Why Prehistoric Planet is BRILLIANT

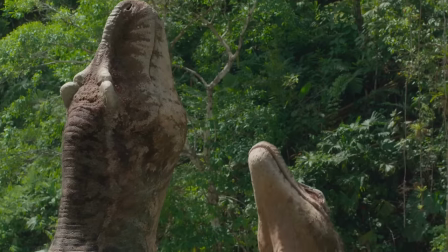But Prehistoric Planet knows you have seen a dinosaur documentary before,
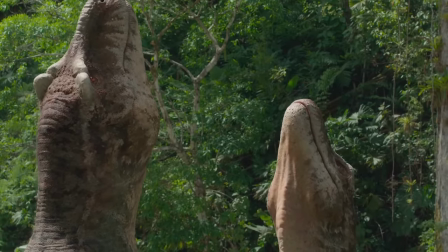and pretty much every segment manages to add some unique spin to it, whether intended or not.
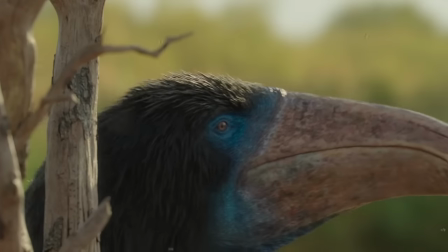It feels like a direct response to the tropes we have seen in other documentaries.
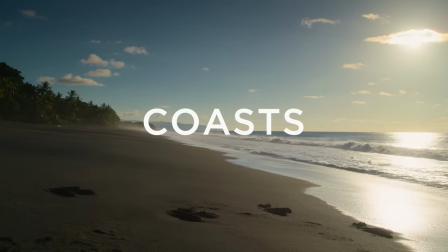I think it is genius that the very first episode is Coasts, which was even titled High Seas during development,
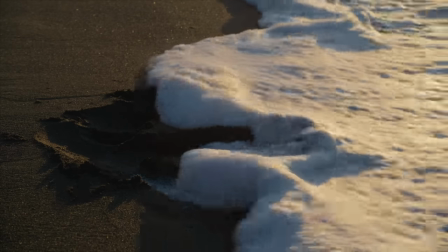aka the one place during the Mesozoic where you'd be least likely to find a non-avian dinosaur.
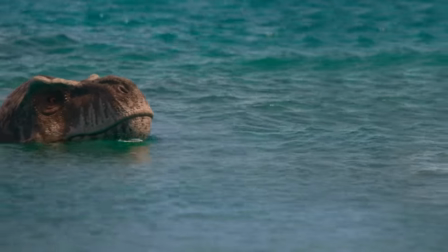Literally the opening shot is a dinosaur everyone knows, Tyrannosaurus Rex,
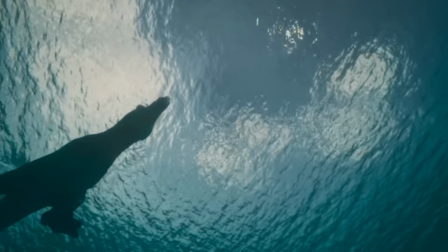doing something you usually don't see, swimming in deep ocean water. Unless you've seen Speckles of Tarvosaurus I guess.
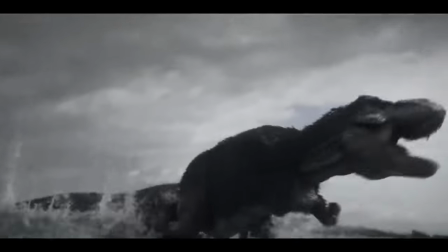However, this specific scenario of a marine reptile attacking a theroport has actually been
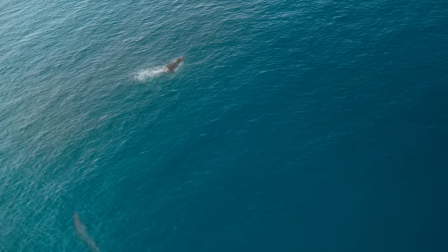used in dinosaur media before and they still managed to portray it in a completely new way.
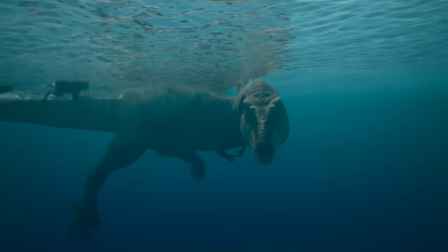I love that the T-Rex takes a breath to actually look underwater, showing that he's clearly aware of the dangers that can lurk in the water.
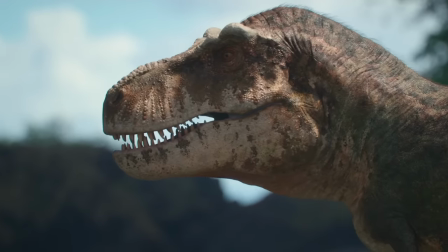You could say he took a calculated risk, but man was he bad at math.
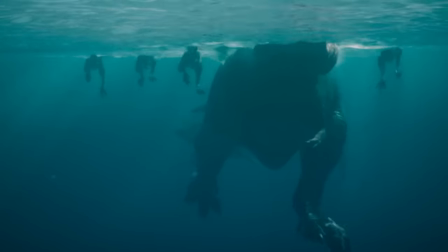I love that they point out that even in water an adult T-Rex is still big enough to defend itself, so the Mosasaur has to go for the baby.
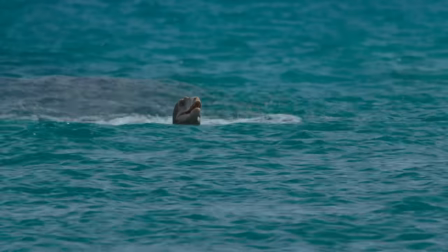I was waiting for the Ocean Man moment to happen and it just doesn't. The baby gets dragged down by a wave and that's it.
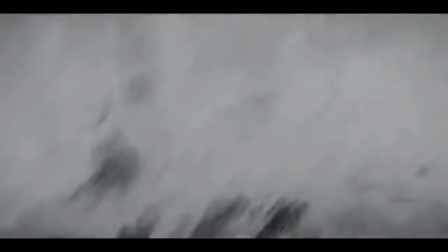There is no jumping out of the water, no spectacular breaching, nothing particularly cinematic.
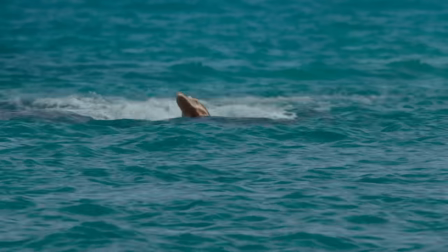It's just an aquatic animal snatching something from the surface in the most natural way.
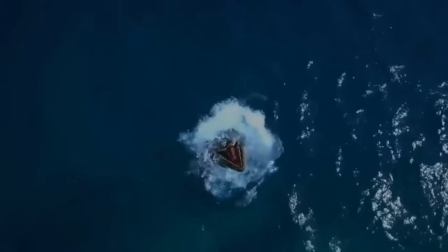And this is something not just Jurassic World, but also several documentaries just exaggerate for the sake of a cool shot.
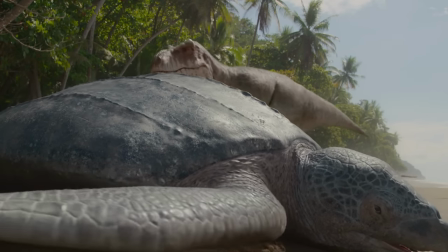I love seeing a Tyrannosaurus interacting with a giant proto-stretched turtle, because it's something you never usually see,
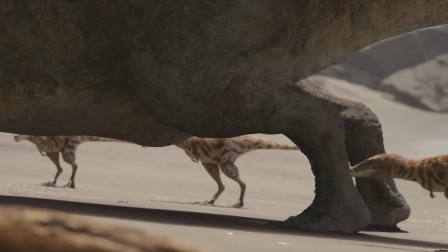and it highlights just how huge these turtles actually are, when you see a freaking Tyrannosaurus struggle to flip one over.
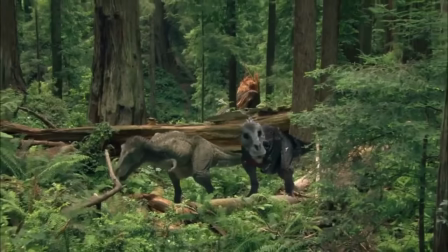They even show T-Rex's parenthood in a new way. We have seen so many depictions of T-Rex as the super protective and vengeful mother,
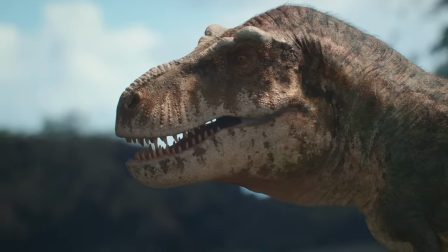so it is refreshing that A, it's a T-Rex's father, and B, he's actually kind of a dick,
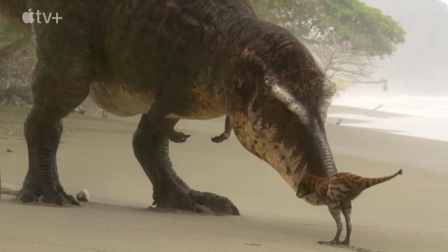so the babies have to manage on their own. I think the fact that the most popular image of the father T-Rex was just promotional material is hilarious.
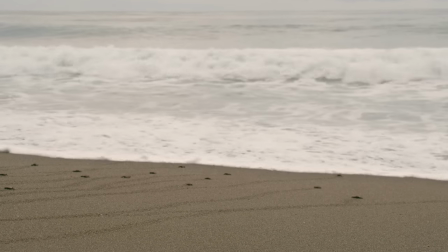And after this first segment, we are done with dinosaurs for this episode, So the rest of the running time is all about non-Dinosaurian animals.
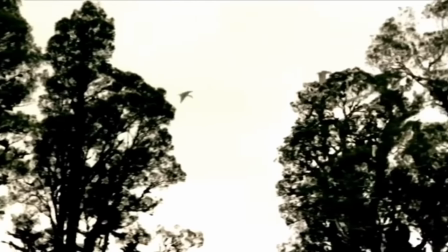Terasaurs are usually just background animals in documentaries, but in Prehistoric Planet they are in almost every episode.
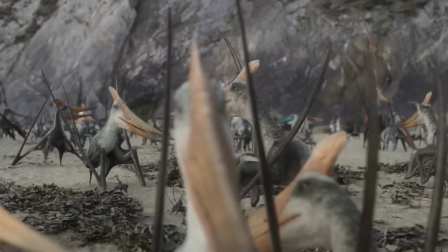To be honest, this diverse Terasaurs colony is by far my favorite Terasaurs segment,
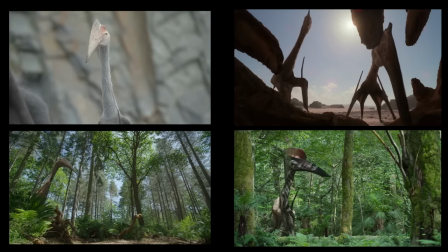because by the time I was finished with the entire series I've become sick of Unstar Kits.
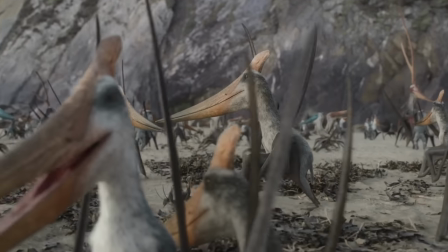Obviously the colony is reminiscent of a sea bird colony,
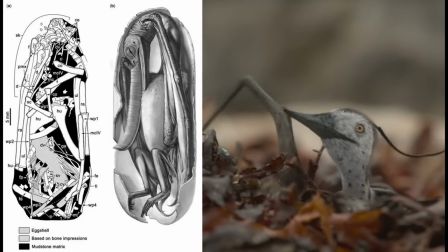but since we know from fossils that Terasaurs were soft shelled and that they hatched with already well developed wings, The concept of a baby sea turtle run,
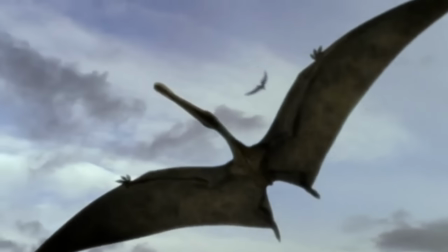but with baby pterosaurs is completely plausible. Whenever other documentaries show large pterosaurs flying, they are always slowly soaring through the air.
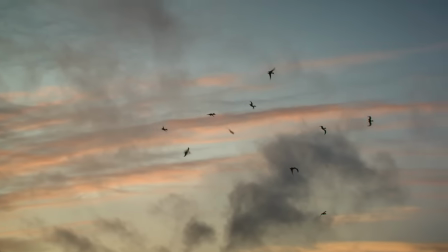Meanwhile Prehistoric Planet shows that not all pterosaurs fly the same by showing Barbaridactylus divebombing and dogfighting.
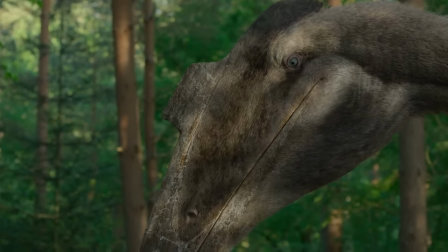The pterosaurs are probably the best example of this documentary being unapologetic about how weird some extinct animals look.
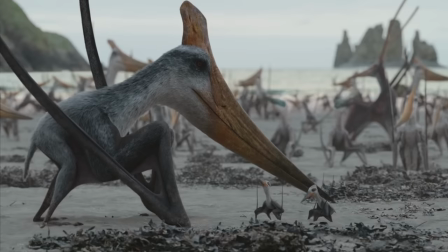Look how spindly their wing fingers look when they have folded their membrane while standing on the ground. Look at the proportions of this Taffy Draco, that beak is larger than the entire rest of the animal.
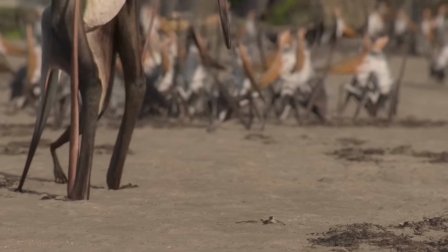Look at the hands of this Phosphatodraco pointing outwards and backwards. Look how the Alcyone and Barbaridactylus have no hands on their wings.
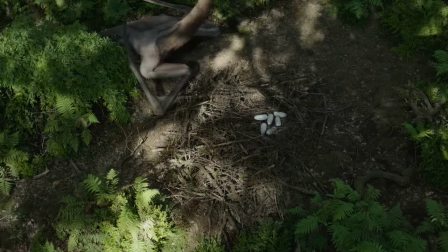Look how weirdly squashed this Quetzalcoatlus looks when it does something as natural as sleeping.
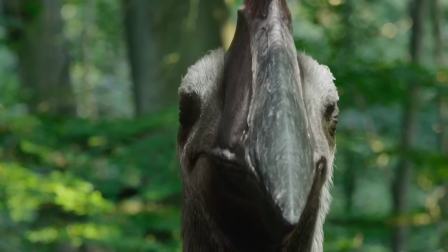Look how weird a Hatsugopteryx looks when viewed directly from the front. Obviously, this extends to the other animals as well.
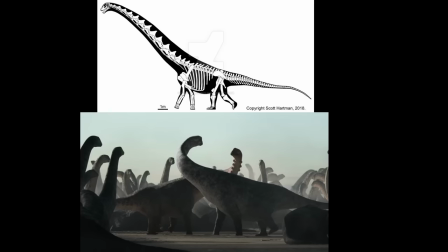The giant turtle is based on Archealon, so it has a weird hooked beak. The Dreadnoughtus Most titanosaurs have a massive neck and comparatively short legs.
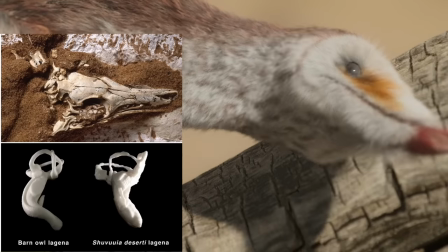The mononychus has an ear anatomy similar to a barn owl so it gets a facial disc of feathers.
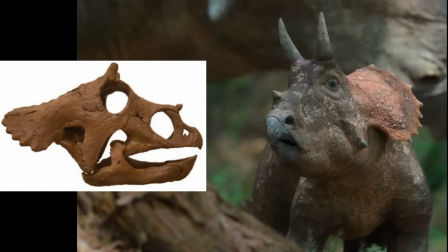The triceratops baby is based on actual skulls so it doesn't just look like a cutesy chibi version of a triceratops.